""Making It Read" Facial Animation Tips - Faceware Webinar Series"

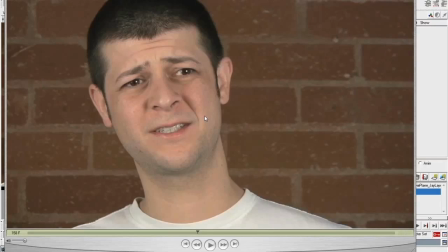[61:10]
one thing she thought was important, was the S, and it's similar to the blinks, where you want to make sure that you show the teeth for at least a couple of frames. Now we know that from animating
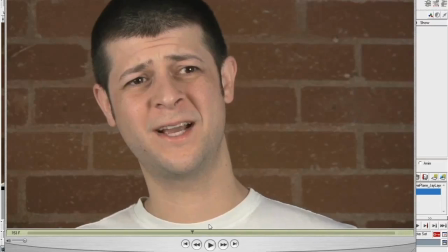[61:27]
that you need to touch the teeth to make a shape read, but in a lot of cases, you know, the teeth are going to touch and then they're going to open up right again. Now that might be exactly what the actor's doing, but if you don't hold those teeth together for at least a couple of frames, you're going to have a tough time making that shape read.
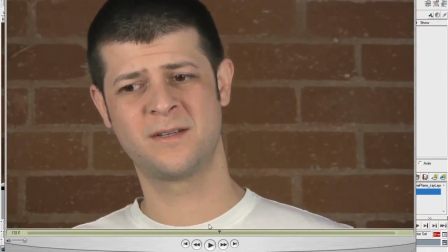[61:44]
So that's another tip you can use. The same way that we do that with the blinks, you want to do it with the teeth. And that also goes for an M shape, or a B, or a P. Any shape where the lips are actually touching together. We've got one here.
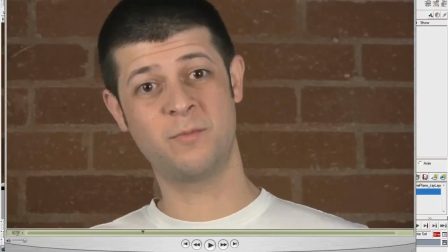[62:04]
You know, you want to hold that for at least a couple of frames. So here you see that he's not quite touching there, touches it here, two, and then they're open again.
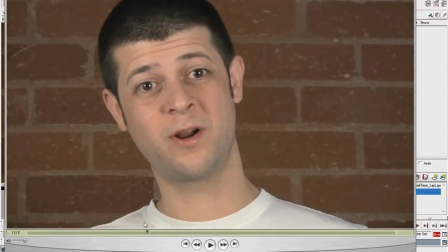[62:21]
So he's closing his mouth for two frames. Now in this case, it's quite close, closed, closed, and then it's open. So that might read pretty well. I mean, it depends on your character. But in a lot of cases, you might go from here to like a super wide open mouth over one single frame.
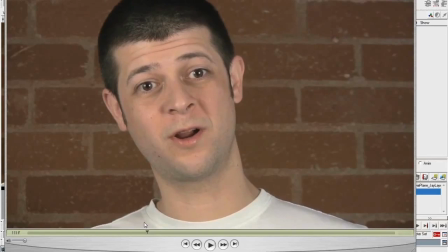[62:40]
And humans do that all the time, and whether it's a matter of that the video didn't capture enough data, you know, it was too fast, or if he just talks extremely fast, that is not going to read on a character in most cases. It's going to be a giant pop. And, you know, you can't go back to your audience later and say, well, that's what the actor did, so I made the character do it.
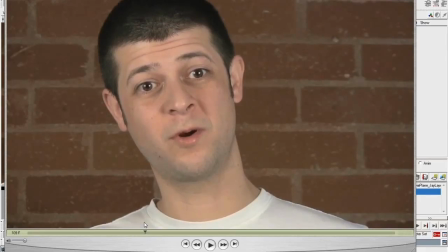[62:59]
It's, you know, like Sarah said, your reference disappears, and all that's left is your animated character. So you have to, you're not going to have the chance to defend yourself and say why you did something. You just have to make it look good. In a lot of cases, that will mean changing a little bit what that guy's doing to remove a giant pop or something like that.
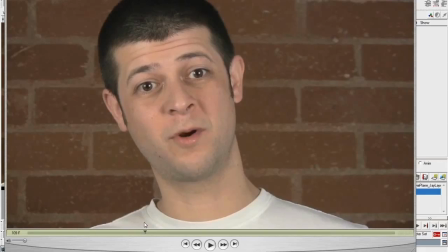[63:17]
This is a good example of also the covering the teeth before and after an M or a B to make the shape read more clearly. And that's another, if you go to the frame right before, you can see that you can't see teeth anymore.
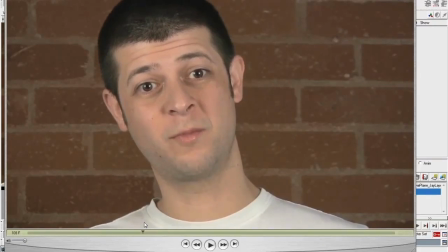[63:33]
And this is a huge thing with new animators that I go over a lot, is that if you kind of need to cushion into the closed and move out of it without seeing teeth, and that M will read longer. And let's say you have a character who's talking really, really fast and you don't have time.
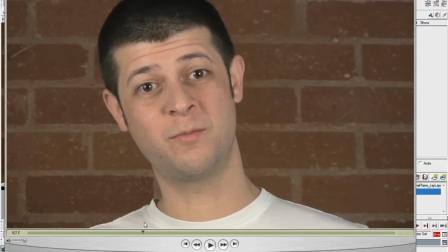[63:52]
There's just not time for the extra frame for your M. You can sometimes get away with it if you don't see the teeth for three frames and you make, you know, the frame before,
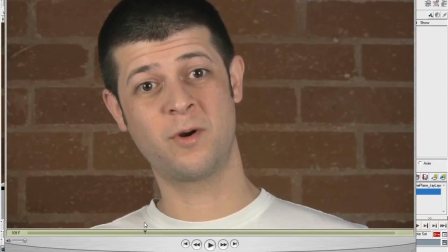[64:03]
the closed, and the frame after having no teeth. And this is a big thing that I see even in a lot of the games that I watch or play. I see a lot of teethiness in the animation, and hiding the teeth is one of the things that really brings a character to life.
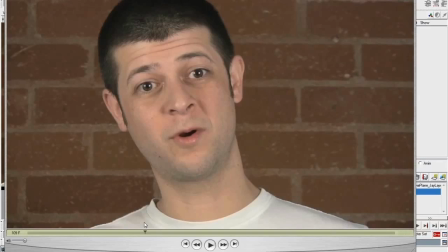[64:21]
So it's an important thing to learn the relationships, like you talked about earlier with the jaw, and where it actually is in relationship to the lips. Yeah, and the pose that I'm on right here, if this were a game character and I made,
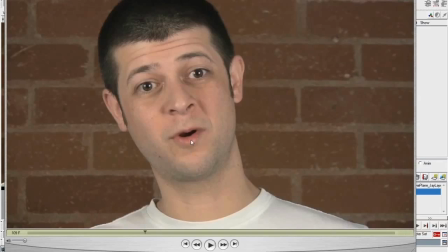[64:37]
or sorry, any character, it doesn't need to be games, if this were a character in Maya or Max and I made this pose, you would be able to see the teeth. Now, there's, you know, his mouth, in the inside of his mouth is occluded right now, so you can't actually see his teeth, but that doesn't happen in Maya.
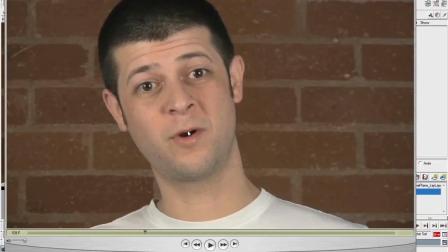[64:54]
You know, as soon as I open his mouth, it's bright white, like he's got a light bulb inside his mouth.
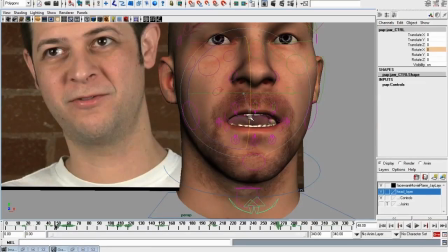[64:59]
And, you know, in some cases you can put like a negative light or make your texture darker or something to sort of fix that,
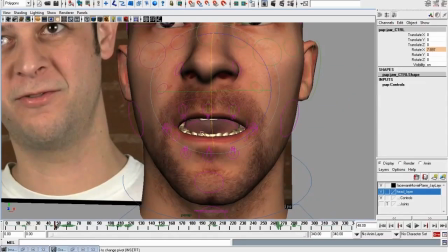[65:05]
but, you know, in most cases this is generally what you're going to be working with. So when you're at this point making this pose,
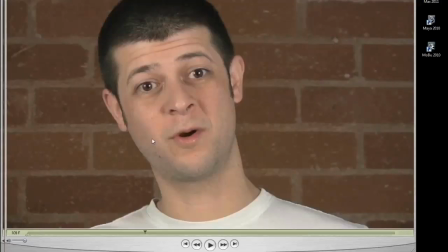[65:12]
even though right now I can't see his teeth, if I were to make this pose on the character, you probably would see his teeth.